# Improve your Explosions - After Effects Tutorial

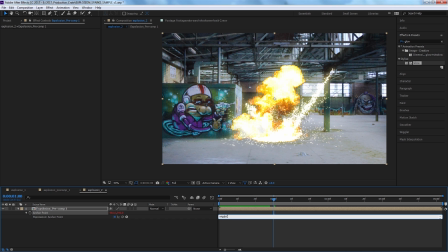(16:33)
Alt click on the stopwatch. And as an expression, we're going to type in wiggle parenthesis 1 comma 5 close parenthesis. Now what this is going to do is actually add a little bit of shake to our scene.
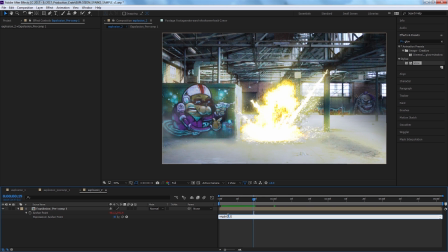(16:46)
So let me blow that up to 50 instead of 1, and you can see how the scene really shakes.
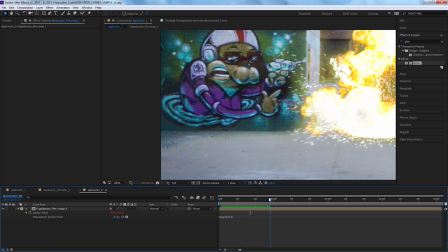(16:52)
We don't quite want to give it the full-on explosion shake right now. We're just going to go with something that feels kind of like a simple handheld camera.
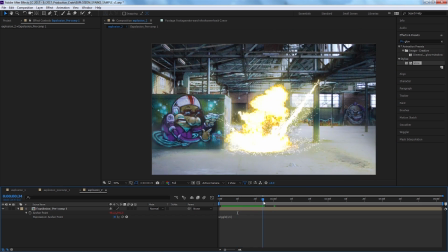(16:59)
So there's a little bit of movement.
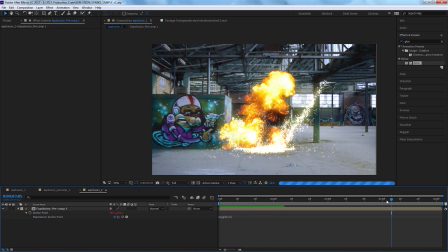(17:01)
It doesn't feel so static like it's just a picture, but we're going to give it that slight wiggle just so it kind of feels freeform, a little handheld.
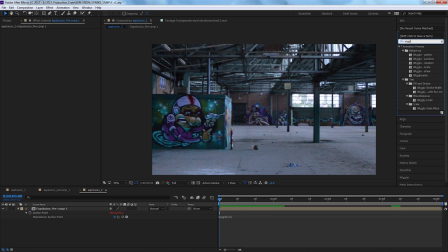(17:09)
So next we're going to go up to our effects and presets and find the wiggler effect. And so after applying that, you can see our footage goes wonky.
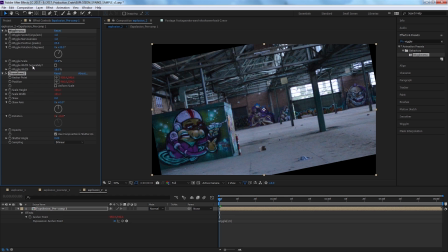(17:17)
Don't worry, that's okay. We're going to go in and change some of these parameters. We'll take the wiggle scale down. We'll take the wiggle rotation down. We're only going to worry about the positioning of this.
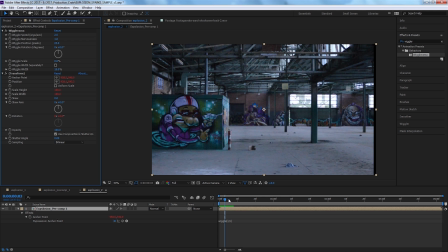(17:29)
So first we're going to come down to our timeline and see when the explosion first takes place.
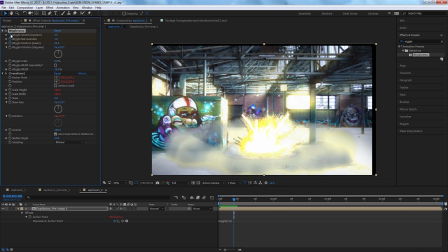(17:33)
We're going to set keyframes for those top three values.
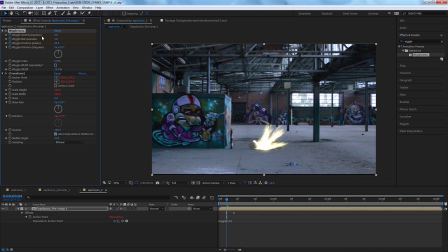(17:36)
So now we'll go back to before the explosion happens, and we're going to set all those back down to 0, except wiggle nervousness, that can stay at 1.
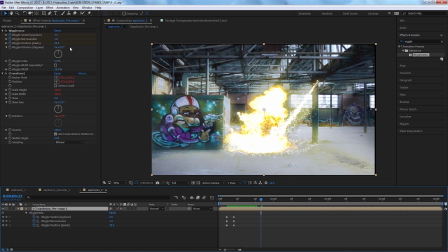(17:44)
And now we'll move to where the explosion is done taking its toll on the scene. Right there, we're going to set our keyframes right back down to 0 again.
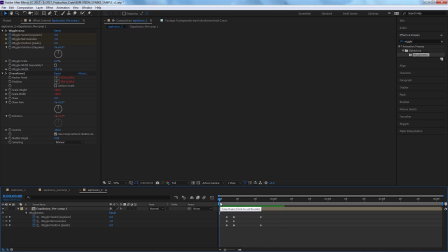(17:51)
So technically, the wiggle nervousness parameter isn't required to be adjusted in this effect.
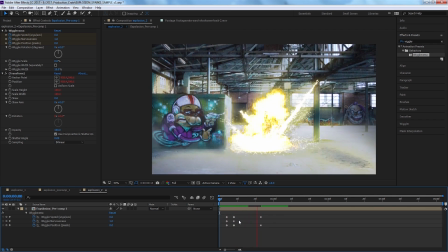(17:57)
Now what we're doing is we're creating a giant camera shake right when that explosion goes off.
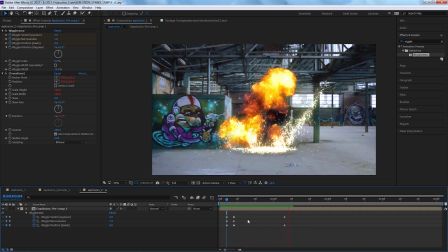(18:02)
This adds some velocity, adds some motion, and some feel to the camera itself.
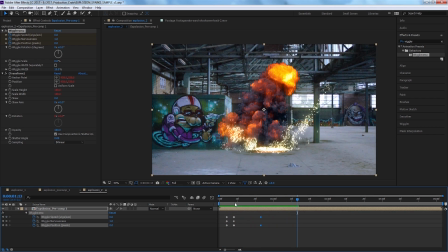(18:06)
We're going to crank that peak wiggle up, we're going to crank that wiggle positioning up, the nervousness up, and especially the wiggle speed.
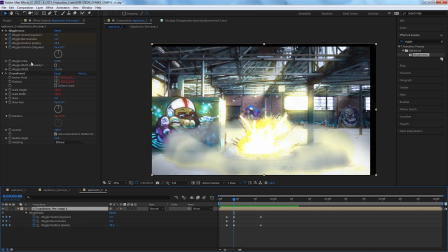(18:15)
So those parameters you can crank up to your liking, and don't forget to enable motion blur.
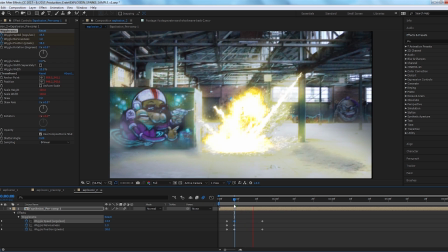(18:20)
However, the one thing that you may be noticing is by shaking the camera, we're actually cutting off parts of the image.
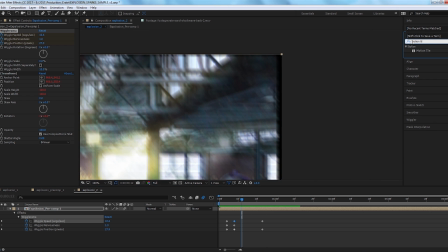(18:27)
No worries, let's go to our effects and presets and we'll type in motion for the motion tile effect. And we will change the output width and height to something over 200 and select mirror edges. We'll drag that to the top of the effect stack. And now you can see when we toggle it on and off,
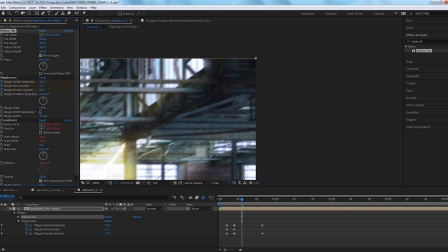(18:45)
the effect actually tells part of the picture to mirror itself if it ever goes off screen.
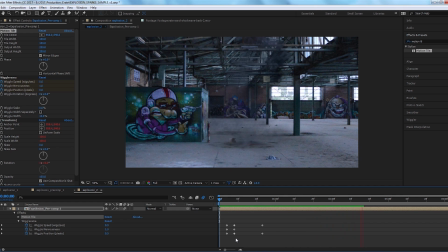(18:54)
So there we have it. We can watch this back a couple times and hopefully you learned some things about compositing in terms of timing,
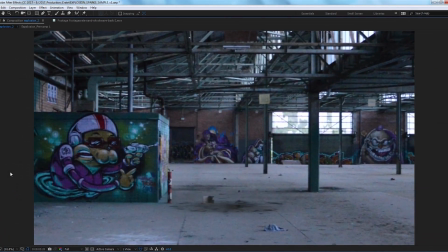(19:01)
glow, color correction, as well as the assets that are on ProductionCrate.com, especially those compens,
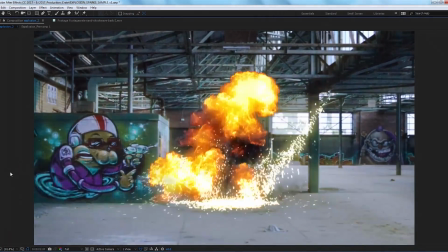(19:07)
which could make your life much, much easier. So once again, for ProductionCrate.com, I'm Grant. Have a nice day.